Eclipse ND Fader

Hi everyone, Clinton Hahn here and in this video I want to show you a brand spanking new product from our friends here at Genest Tech.
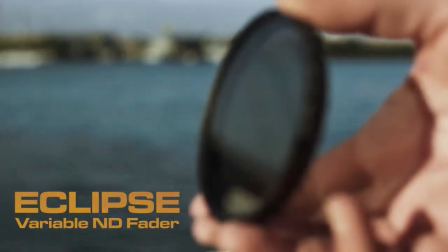This is the new Eclipse Variable ND Fader.
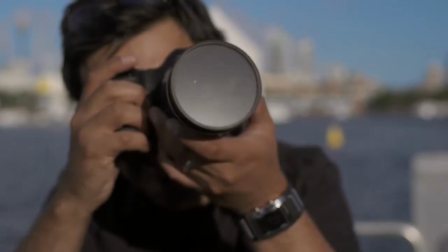ND or Neutral Density filters allows you to shoot in harsh or bright light while still maintaining proper exposure.
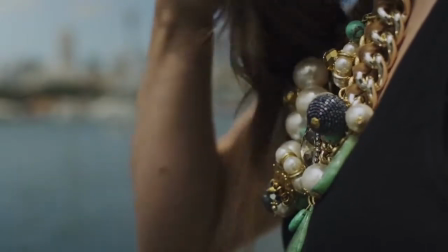More importantly, it gives you the ability to shoot at a very shallow depth of field without blowing out your image. to put it simply it's like wearing sunglasses for your lenses now not everything has to be shot from a shallow perspective
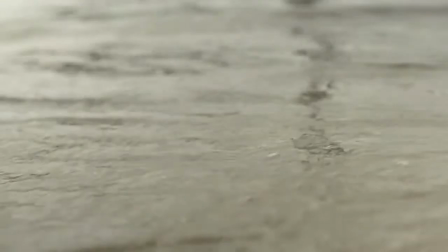however it does allow you to create some visually artistic shots in
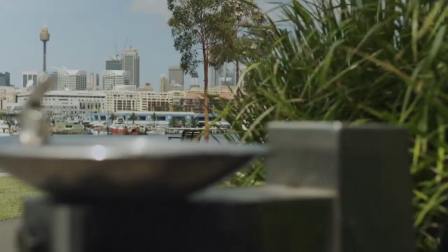instances where you will perhaps like to separate your subject from your background now today we have the lovely Beth will be modeling for us and
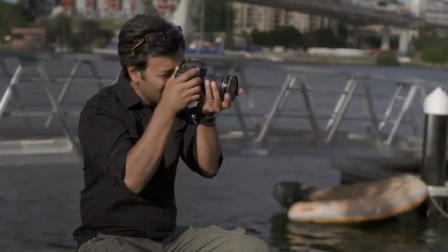we will be shooting examples using the new Eclipse fader this new fader
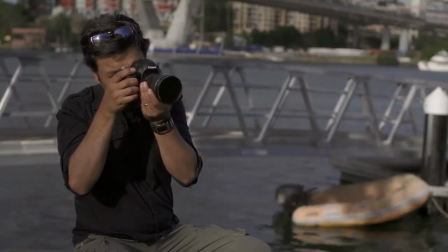from Janus tech is made from very high grade glass and the film is attached using
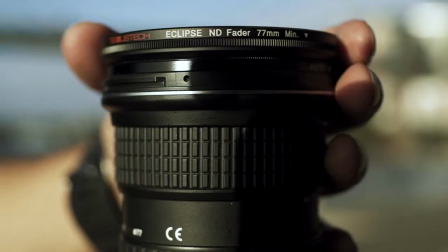a unique laser process. The filter also has a 2 to 8 stop range.
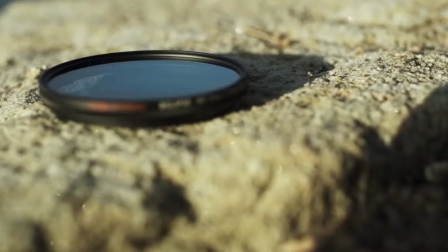Now for previous owners of Genis faders, consider this an upgrade in optical quality and build.
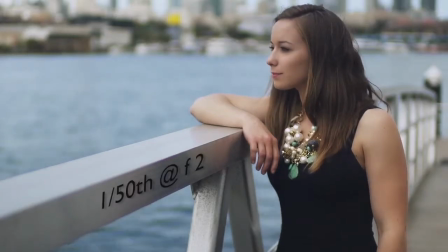In the following shots, I'm shooting VEF with lower f-stops to illustrate the results in depth you get from varying your neutral density strength on your fader.
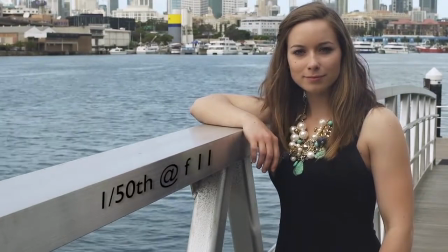For these other shots, I've lowered the strength of the ND and increased my f-stop to include more objects in my focus range.
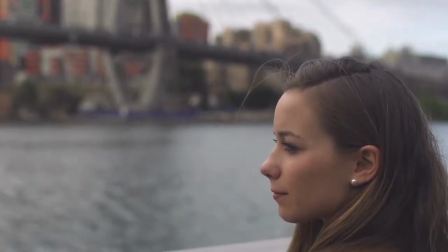By using leading lines or large open spaces, you can see the differences when keeping certain things in or out of focus when shooting with a variable ND.
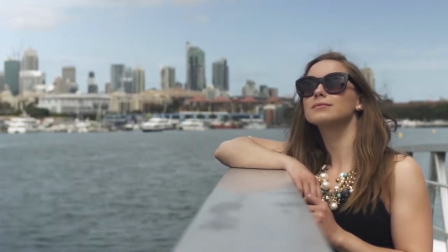Now this gives you the control within the camera while not having to worry about or compromise your creativity.
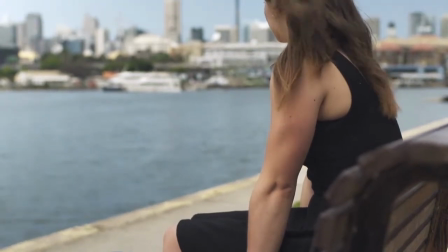Without an ND, you may find yourself shooting at very low ISOs and cranking aperture just to achieve a proper exposure.
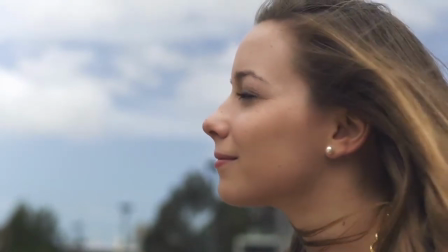But everything will be in focus, which may not be a shot that you want to use artistically.
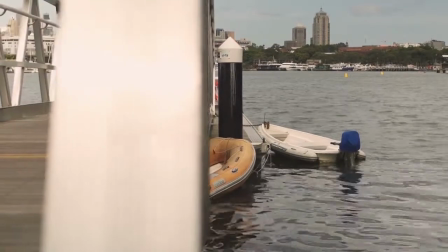Therefore, using this Eclipse fader made by Genis Tech allows me to
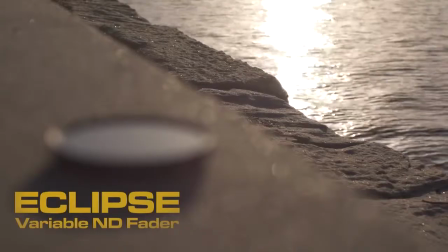dial in the right look regardless if I shoot at a very shallow or deeper depth of field.